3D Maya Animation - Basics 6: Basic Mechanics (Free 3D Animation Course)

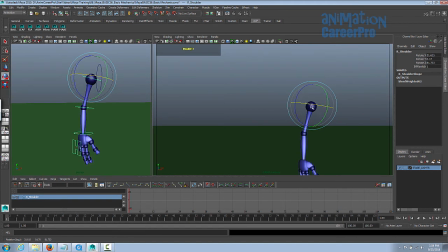4:15 You can rotate it anyway. If you rotate it in X, you'll see the bend in the arm a little bit better and then go down to the wrist and pose it where you want it. So we're just kind of working our way from top to bottom here. I'm just going to move our camera out a little bit.
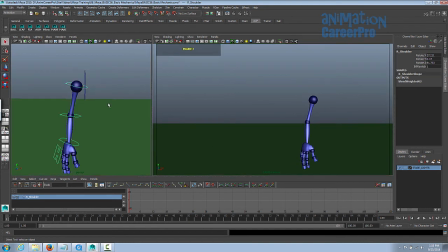4:32 So we want to frame that. Alright, so I've already gone ahead and made the Shelf button for this. We've already gone over that a couple times. Go ahead and create a Shelf button and name it Arm, or whatever else you'd like to name it. You always want to be looking in the camera view to see how the final pose is going to look, but it's also good to orbit around in the perspective view as well.
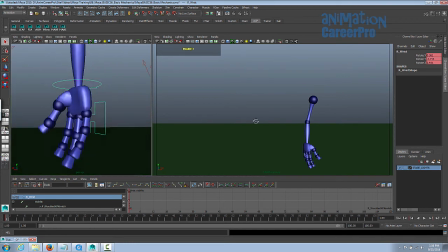4:49 And if things are going wonky, just hit F to focus, and you can spin around it a little bit easier. I think that's pretty good.
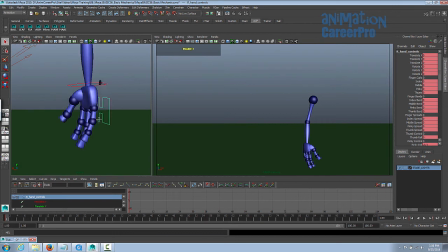4:56 We'll just do the fingers now. Alright, so just a quick way to get the fingers into a rest pose. We'll go to the finger curls, select index, middle, and pinky. Just get all the fingers but not the thumb. I'm just going to drag over all these so they're highlighted. And go into your perspective view.
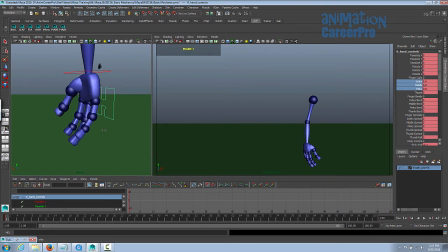5:09 And just middle mouse button drag for the virtual slider. We'll just get a little bit of a bend in all of them. Then I usually go down and just select everything but the first finger. Get those bent a little bit. And then I'll go down to the pinky and bend that a little more. So if there's four fingers, you can just do it the same way.
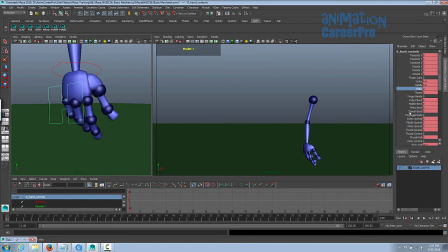5:27 We want to get the thumb to rest a little bit. It's already got a nice bend in it, so I'm just going to go to the thumb bend and just bring that down a little bit.
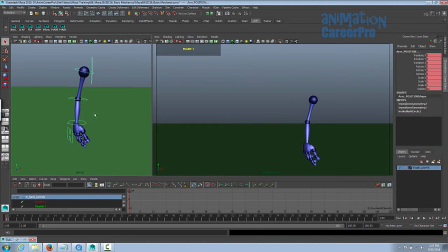5:34 Alright, so that's a pretty good rest pose. So I'm going to hit my arm button now, select all the controls on frame 1 and just hit S, set a key. Now we'll go to frame 10 and do our 10 frame hold, so we'll just set another key without moving anything.
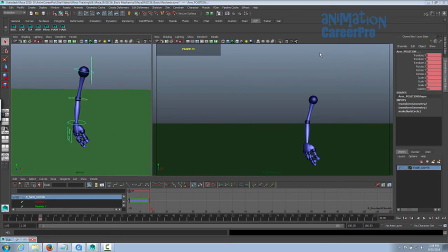5:47 We need to get the arm moving up into an anticipation pose, but that's way up here. so let's actually we need something in the middle so we need to get a nice arcing motion here but we want to drag the arm so you see this action should probably take about I don't know 12 frames or so we're half a second so let's go to frame let's go about six frames down the timeline and
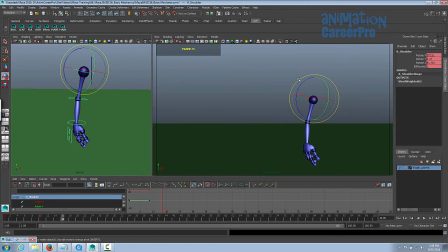6:07 again as always this is rough so I'm gonna go about halfway halfway to where we need to go and let's bend the arm we're gonna start bending all the joints now just do whatever you need to to get it into the pose that you want it to be in
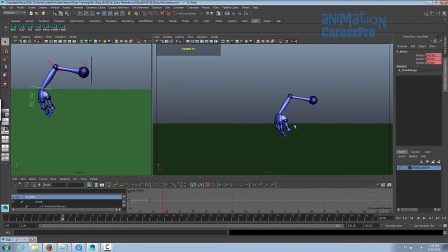6:27 just like we were talking about before with our avocado character when something's dragging behind it's almost like it's pointing in the direction where it was like it wants to still be there so we're going to have the hand point right into the direction where it came from or at least a little bit less anyway something like that all
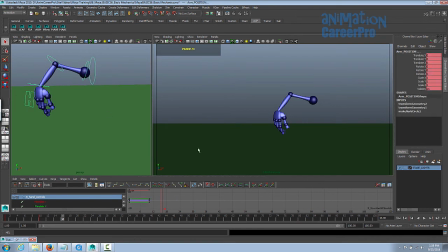6:44 right so that's about halfway up to where we needed to go we'll hit the arm button to select all the controls again and s on the keyboard so if we scrub over that. This is what we have so far. Alright, so let's bring it right up into our anticipation pose. I'm going to go another six frames down the timeline now.
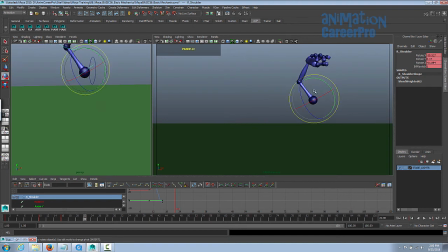7:02 So again, I'm using the shoulder control and I'm really just focusing on that upper arm, getting that at the angle that I want it to be at,
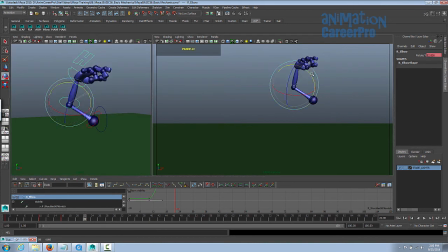7:09 and then I'm going to select the elbow control and get that at the angle I want it to be at, and then work my way over to the hand.
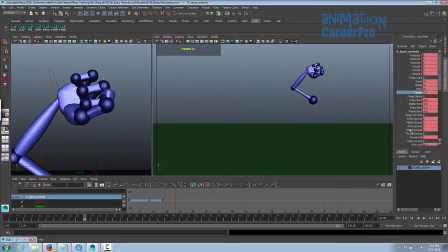It's not a great idea to pose things where a straight-on view like this. It's good to just give it a bit of an angle for depth.
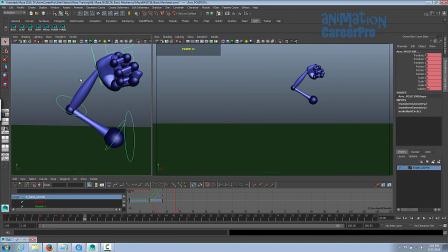7:35 That's a good anticipation pose, so I'll select my arm button and key that. Now let's scroll over what we've done so far. Okay. Okay, that's okay, but I don't like this. This action here isn't great. What we want is to get, we want to get that nice arcing motion that sweeps through our frame here.
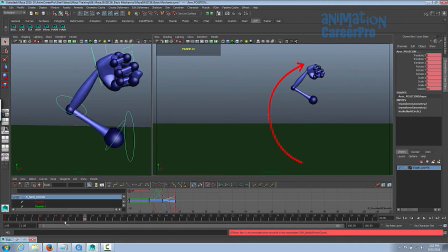7:53 It's nice all the way up to here, but then between this pose and this pose, it's really going from one pose to the next, it's just really linear. So we're going to set another pose in here. We pose these keys six frames apart, so we'll just go three frames in the middle and we'll just unbend the elbow a little bit.
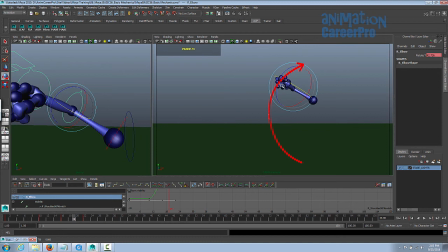8:08 So we want to get this arcing motion. So we want to get the arm out a little bit further here. Alright, let's try that. Now I'm going to hit my arm button and set a key and we'll scrub over that and see how that's looking.
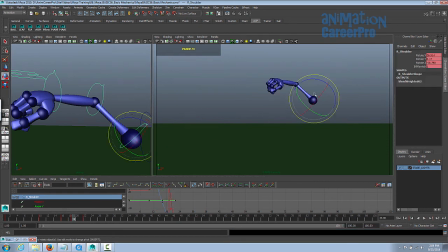8:26 So that's better. So I'm just going to move that shoulder control down a little bit so the elbow doesn't look like it's flipping too much. So that's better. Okay, and we'll move this one back a little bit.
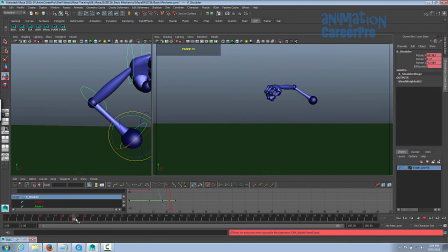8:41 Just so that elbow doesn't pop up and down. It continuously moves in this direction. So that's looking okay. So let's go about six or eight frames down the timeline. I already have the shoulder control, so we'll just move it back a little bit more.
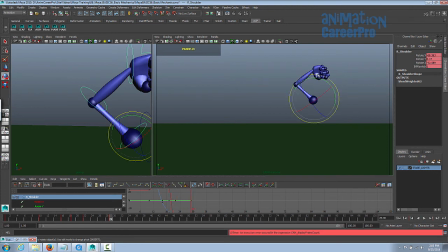8:58 So this is going to be a settle. So we've gone about six or eight frames down the timeline these poses are going to be spaced quite far apart but we're only going to move it a tiny bit so lots of in-betweens but poses are close together will give us a slower motion we'll
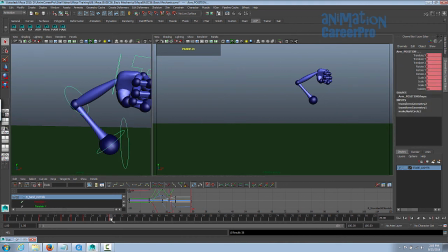9:15 just move everything a tiny bit select the arm button key it and if we scrub over that movement so that'll be real slow that's a nice cushion or ease in ease into the anticipation pose so if we play that and
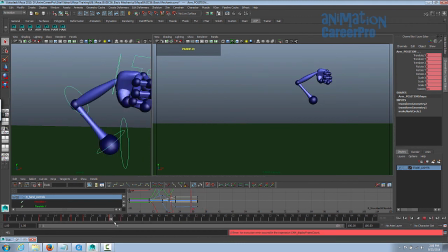9:32 we can even hold that for about three frames and that'll end up being a moving hold later when we spline everything and then we're going to ease out of this position so we'll do the same thing but just going the other way just moving it a tiny bit and
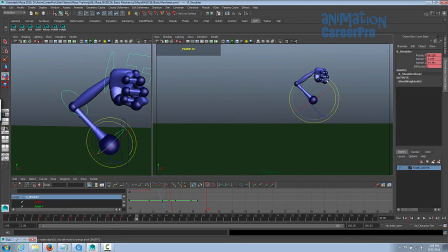9:45 we'll drag the arm back a little bit so we're going to move the just selecting the shoulder control and focusing on the upper arm going to start to move that forward but the elbow is going to drag the upper arm or the lower arm is going to get left behind a little bit
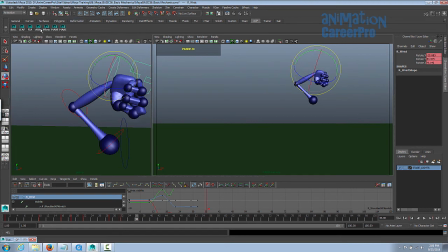10:00 and same with the hand that's That's our next pose, so we'll select the arm, key that, scrub over that. Just like the wave principle that we animated, when I was talking about the base of the leaf starting to move first and then the tip gets left behind,
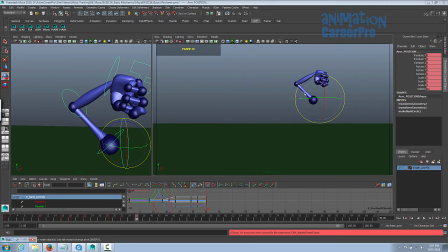10:19 the shoulder is the muscle that's actually causing the action to happen first, and then the elbow and the wrist are going to catch up later. We're just going to get that across to the audience with our posing. We can even bend the elbow a little more here, and I'm just going to go six frames down the timeline and we'll go straight into our we
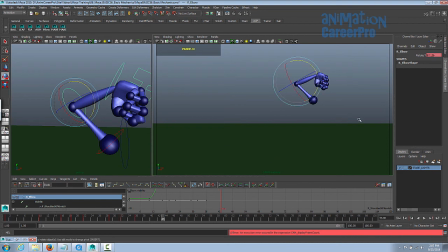10:37 can go straight into our point and we're gonna have to put a pose in between this one and the point pose but we'll get into that in a sec so let's just go right into our point pose I gave it about six frames that might be too many I'll
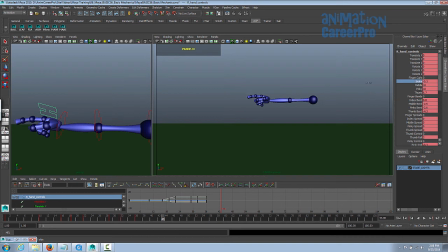do okay so we'll just select our hit our arm button and key that okay so now we got this going on and
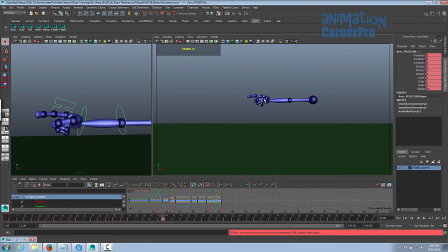11:06 it just stops dead we don't want that to happen usually when you come to an end of a movement like this you're either going to ease into it if it's a slow movement But this is a quick movement, the point's really fast, so what we're going to do is overshoot that.
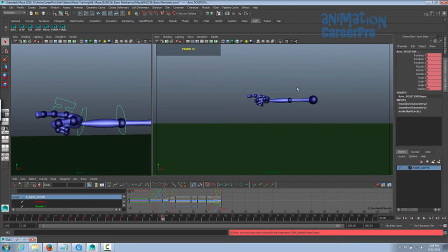11:19 And like we talked about before, because the arm's moving so quickly, it has momentum, and it would continue to move in that direction, and then go back and settle. We'll go a few more frames down the timeline. For now, we're not going to be too picky with how many, maybe five or six. And that's going to be our settle. We'll go back to the last pose that we did, and that'll be our overshoot.
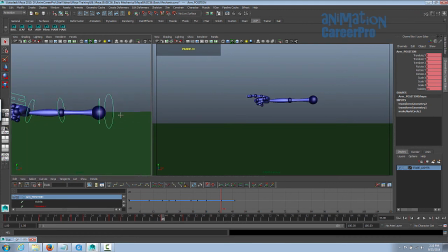11:38 We can grab the arm position control, and we'll just move that out a little bit. and we'll straighten the hand and make the finger completely straight so
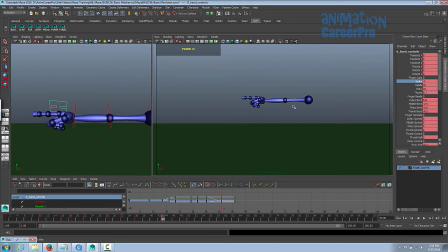11:52 everything should be very very straight and pointing straight out that way and we're just going to bump the whole arm to the left a little bit so select that arm key it all right so after our anticipation we have this and
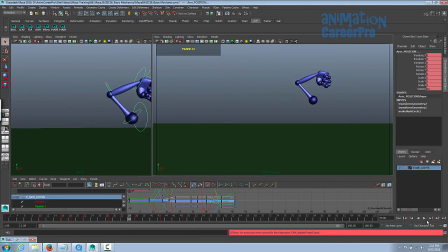12:05 then it comes back and settles when we play that now it won't be such a dead stop we'll give it a bit of an overshoot and settle and we can even for the entire hand we We can even give it a bit of a rotation. Since it's coming from this direction, it's likely that the arm would actually, or the wrist would actually bend this way a little bit.
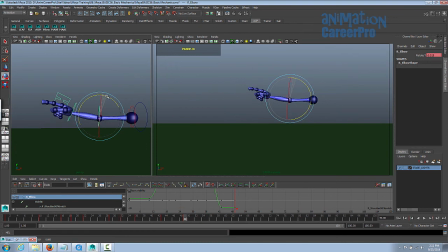12:24 And then for our settle, why don't we give the arm a little bit of a bend and have it settle in a more natural position.